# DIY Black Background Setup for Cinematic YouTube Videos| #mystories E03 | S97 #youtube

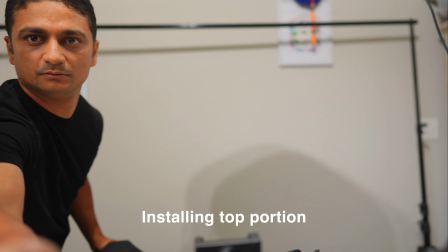(4:18)
And now I'm going to put the black color cloth as the background.
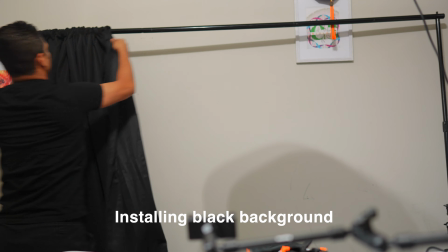And now I'm going to make the background tight and clear with multiple clips.
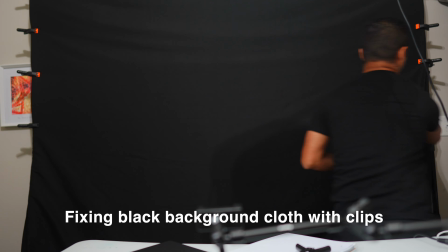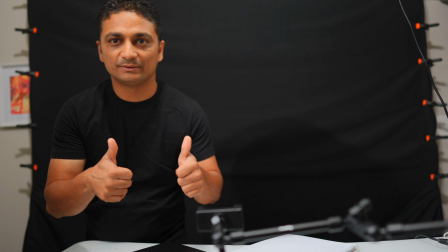(4:43)
The background is ready now.
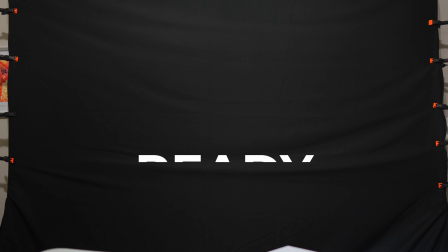(4:49)
Step number 3, let's set up the light conditions.
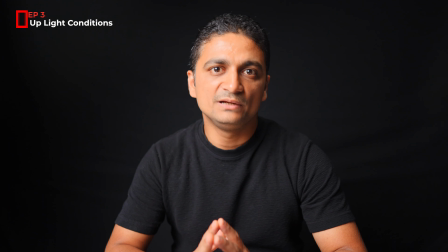(4:56)
This video is being filmed at ISO 200.
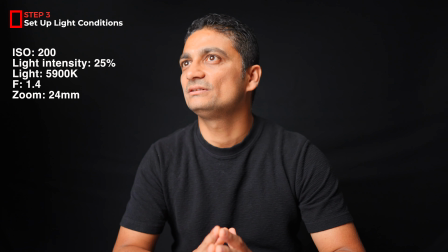(4:59)
Light intensity is around 25% and the light is 5900K, and I have a headlight on the top which is lighting me on the left side, and zoom is 24 mm and focal length is 1.4.
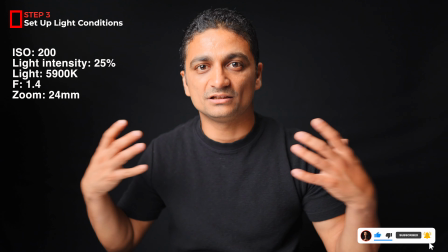(5:13)
I think the background is lit up more, so there is a lot of light on the background, therefore I have to reduce the light intensity.
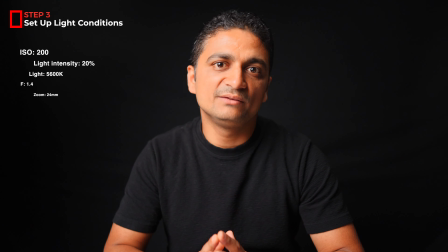(5:21)
And now this video is being filmed at ISO 200.
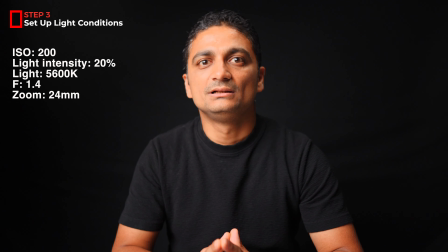(5:25)
Light intensity is 20% and light is around 5600K, and our zoom is 25 mm and focal length is f1.4, and the distance from the camera is 3 to 4 feet and distance from the background is 3 to 5 feet.
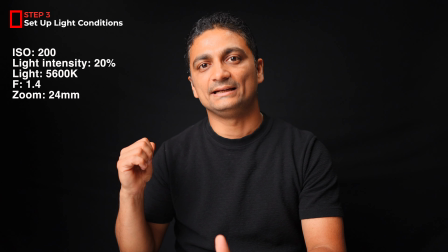(5:42)
And we can see the background is getting less light compared with the previous one, compared with the 25% intensity.
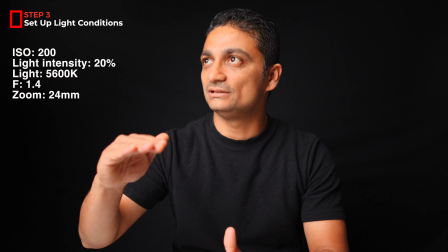(5:49)
Now I want to reduce the intensity a little bit more and see how the video looks like.
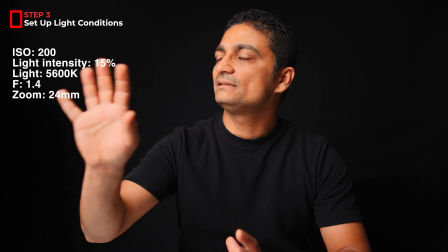(5:54)
Now we are filming this at ISO 200. Light intensity is 15% and light is
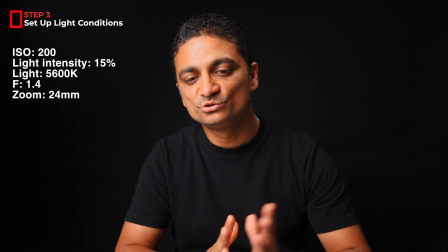(6:02)
5600K and focal length is f1.4 and zoom is 25 mm, and the distance is same as previous.
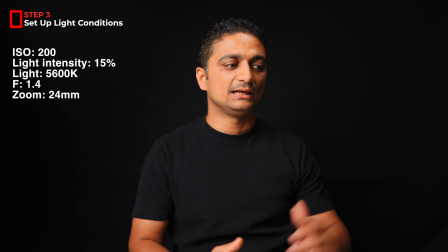(6:11)
So this is like 3 feet, this is 4 feet, and this is like 3 to 5 feet from the background. I can see from the side. Okay. Step number 4. Let's optimize the camera conditions.
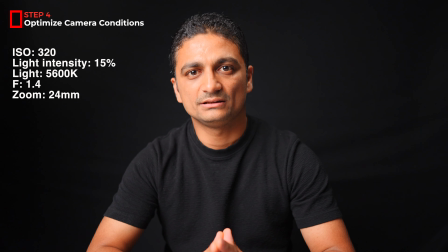(6:25)
This video is being filmed at ISO 320 and all the other parameters are similar to the last video.
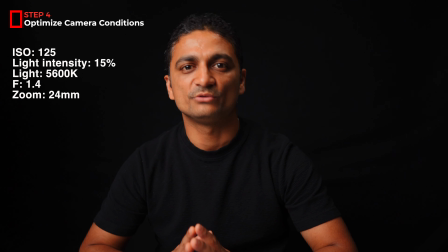(6:32)
This video is being filmed at ISO 125 and the light is similar to the previous.
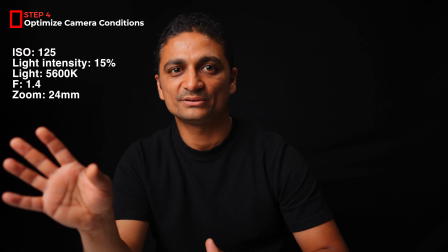(6:38)
The light intensity is 15% and the light is
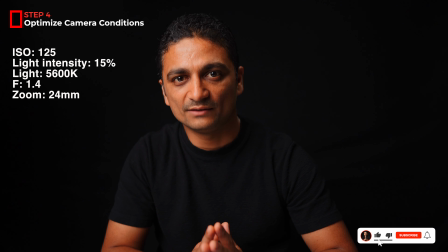(6:43)
5600K and our focal length is f1.4 and our zoom is 25 mm lens.
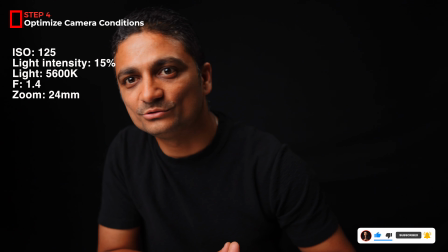(6:50)
I think this looks pretty dark, therefore I think I need to switch to ISO 200.
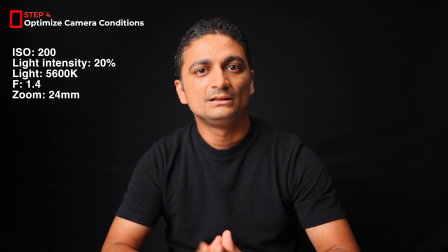(6:56)
I think after all the setup, this is going to be my ideal setup. Light intensity 20%, ISO 200,
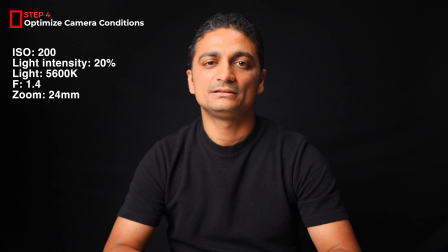(7:03)
f1.4, zoom 25 mm and the distance from the camera 3 feet, distance from the background 3 feet.
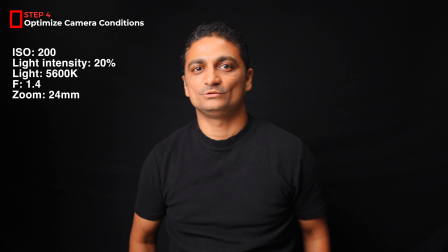(7:09)
Let's see how it looks like if I move little back.
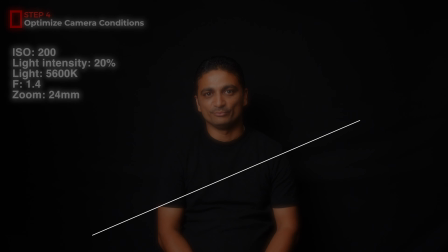(7:12)
So now the background is only 1 feet from me and my background looks pretty light up. Therefore, this is not an ideal setup. And now I'm at 3 feet from the background, 3 feet from the camera.
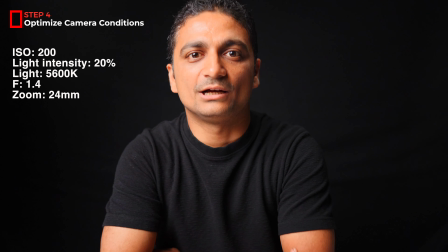(7:27)
Looks nice. My mic is around 2 feet. And now if I come closer, I'm lit up more.
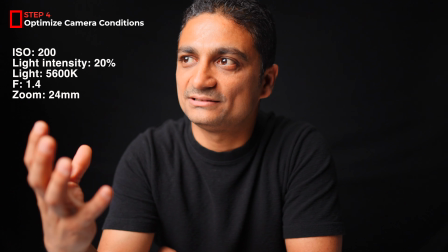(7:35)
I have a lot of light in my face. So light is not set up for this distance.
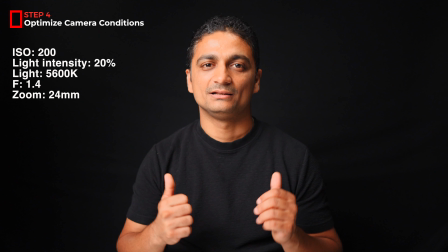(7:40)
Therefore, I have to be like this. This is the perfect setup for filming my video. I have been filming all my video in black t-shirt. So let's try white t-shirt and see how it looks like.
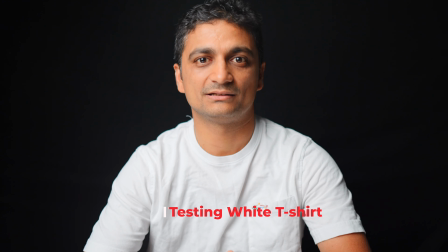(7:52)
And then it works very well when I am 3 to 5 feet from the camera and 3 to 5 feet on the back from my background.
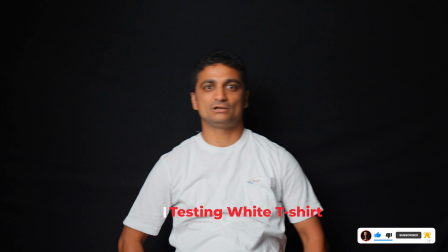(7:59)
So if I go near to the background, like I'm almost 1 feet or less than 1 feet from the background.
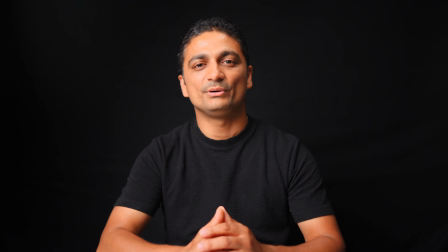(8:07)
Personally, I think I like the black t-shirt compared with the white one because the contrast is good.
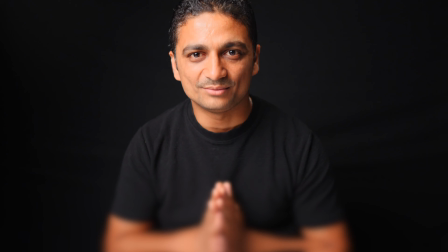(8:13)
I like my t-shirt being blended with the background and my face is popping up. And number 5, let's do the filming and editing of the video.